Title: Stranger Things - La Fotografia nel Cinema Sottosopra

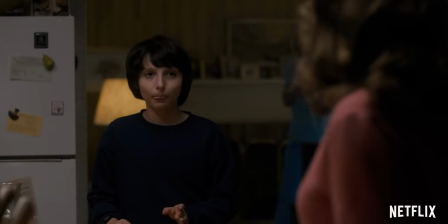(4:00)
stanno giocando a D&D già dalle prime riprese a casa di Mike abbiamo la classica scena della famiglia americana in cui il papà sta alla televisione e la mamma sta in cucina tipico degli anni 80 e 90 e voglio utilizzare proprio questi primi frame per parlarvi un attimino dell'ambientazione di Stranger Things come avrete capito tutta la serie si ambienta fra gli anni 80 e gli anni 90 bene o male dal 1983 in poi È molto difficile ricreare tutta quell'ambientazione adesso, nel 2020, o meglio nel 2016, quando è stata girata la serie. Questo perché?
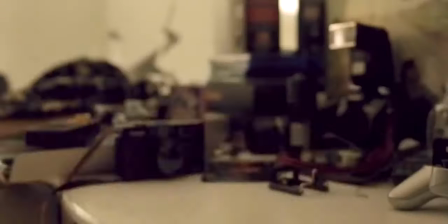(4:30)
Perché bisogna fare in modo che tutto ciò che lo spettatore veda richiami appunto agli anni 80. E non basta mettere magari due vestiti particolari e una musica sinti in sottofondo, ma ci vuole un lavoro veramente enorme perché tutto ciò che si vede nella serie deve essere un qualcosa di collegabile agli anni 80. Per ovviare a questo problema i Duffer Brothers hanno chiamato Linda Rice, una delle migliori prop master nel mondo del cinema.
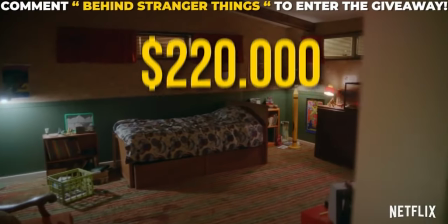(4:55)
Cosa fa la prop master? Fondamentalmente chiama il regista e gli dice guarda mi dai 200.000 euro e io ti cerco tutto quello che ci serve per la serie? Ed è così che è stato, sono stati investiti più di 200.000 dollari esclusivamente in props.
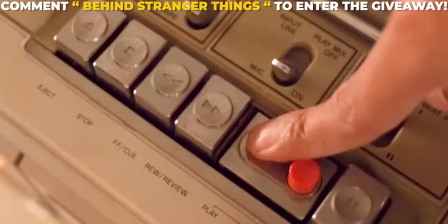(5:09)
I props cosa sono? Sono tutti gli oggetti di scena, quindi ad esempio una radio, un Walkman, i prodotti che vediamo negli scaffali, Ecco tutto questo materiale è stato comprato o realizzato eccetera eccetera per essere inserito nella
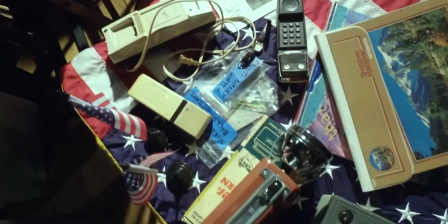(5:21)
serie E questa cosa ci permette di ambientarci minuto dopo minuto in quello che è il mondo di Stringer Things E io sono rimasto veramente affascinato dall'estremo lavoro che è stato fatto a livello scenografico in tutte e tre le stagioni Stupendomi sempre di più perché secondo me oltretutto nella terza stagione hanno fatto un lavoro veramente assurdo nel ricreare tutto il mall
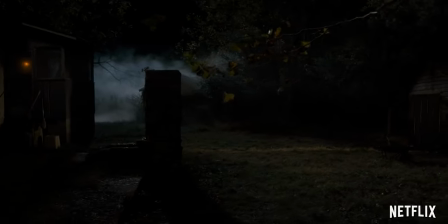(5:40)
Complimenti davvero Ma passiamo dunque al secondo shot che voglio mostrarvi In
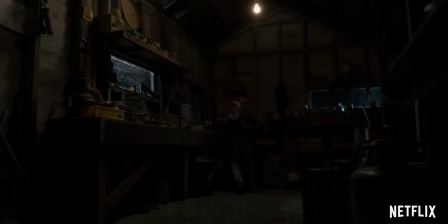(5:45)
questa ripresa Will sta scappando da casa verso il capanno, è impaurito, sta scappando da questo ipotetico demone che ancora non conosciamo troppo bene, stiamo al settimo minuto bene o male, siamo all'inizio proprio della prima puntata della prima stagione e voglio utilizzare questa ripresa per parlarvi un po' di illuminazione.
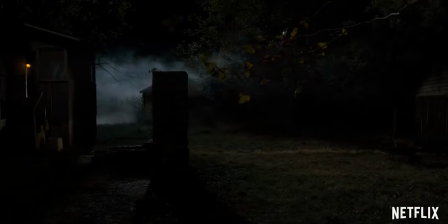(6:01)
In questa scena appunto abbiamo Will che scappa da casa e appena arriva vicino al capanno,
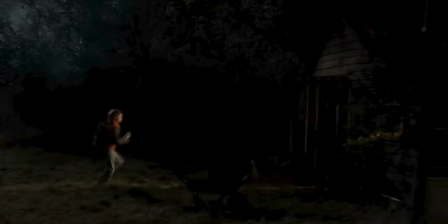(6:07)
è proprio fuori dal capanno, lo vediamo illuminato da questa luce parecchio forte, parecchio calda.
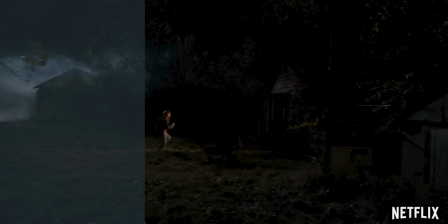(6:12)
A sinistra abbiamo la casa da cui sta scappando, che è contestualizzata in toni freddi, vedete il cielo, bluastro, tutti i colori che psicologicamente si collegano alla paura. E dall'altra parte abbiamo il capanno, che è un po' il punto dove Will potrebbe trovare la salvezza, che è rappresentato con una luce calda. La cosa veramente figa è che come vi ho detto prima c'è una luce particolarmente forte quando Will è fuori dal capanno,
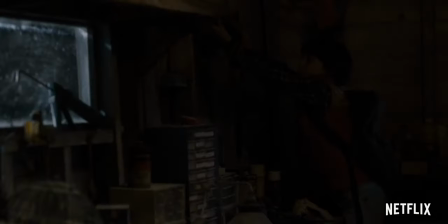(6:35)
ma appena entra dentro il capanno vediamo che in realtà dentro c'è solo una piccola lampadina che non avrebbe mai fatto abbastanza luce per illuminarlo fuori. Questo perché generalmente nel cinema si utilizzano le cosiddette practical lights,
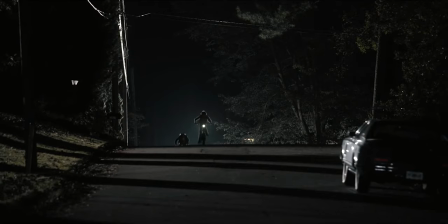(6:48)
sono sostanzialmente luci che ci permettono di enfatizzare il comportamento di un'altra luce. Vi faccio un altro esempio ancora più pratico. Qui a fianco c'è la mia barra neon che fa una luce bluastra però io volevo enfatizzare un po' il contrasto fra il rosso e il blu di Stranger Things e quindi qui ho aggiunto questa luce rossa, qui ho questo neon azzurro e in realtà ho aggiunto anche una luce con una gelatina blu per avere più bluastro qua.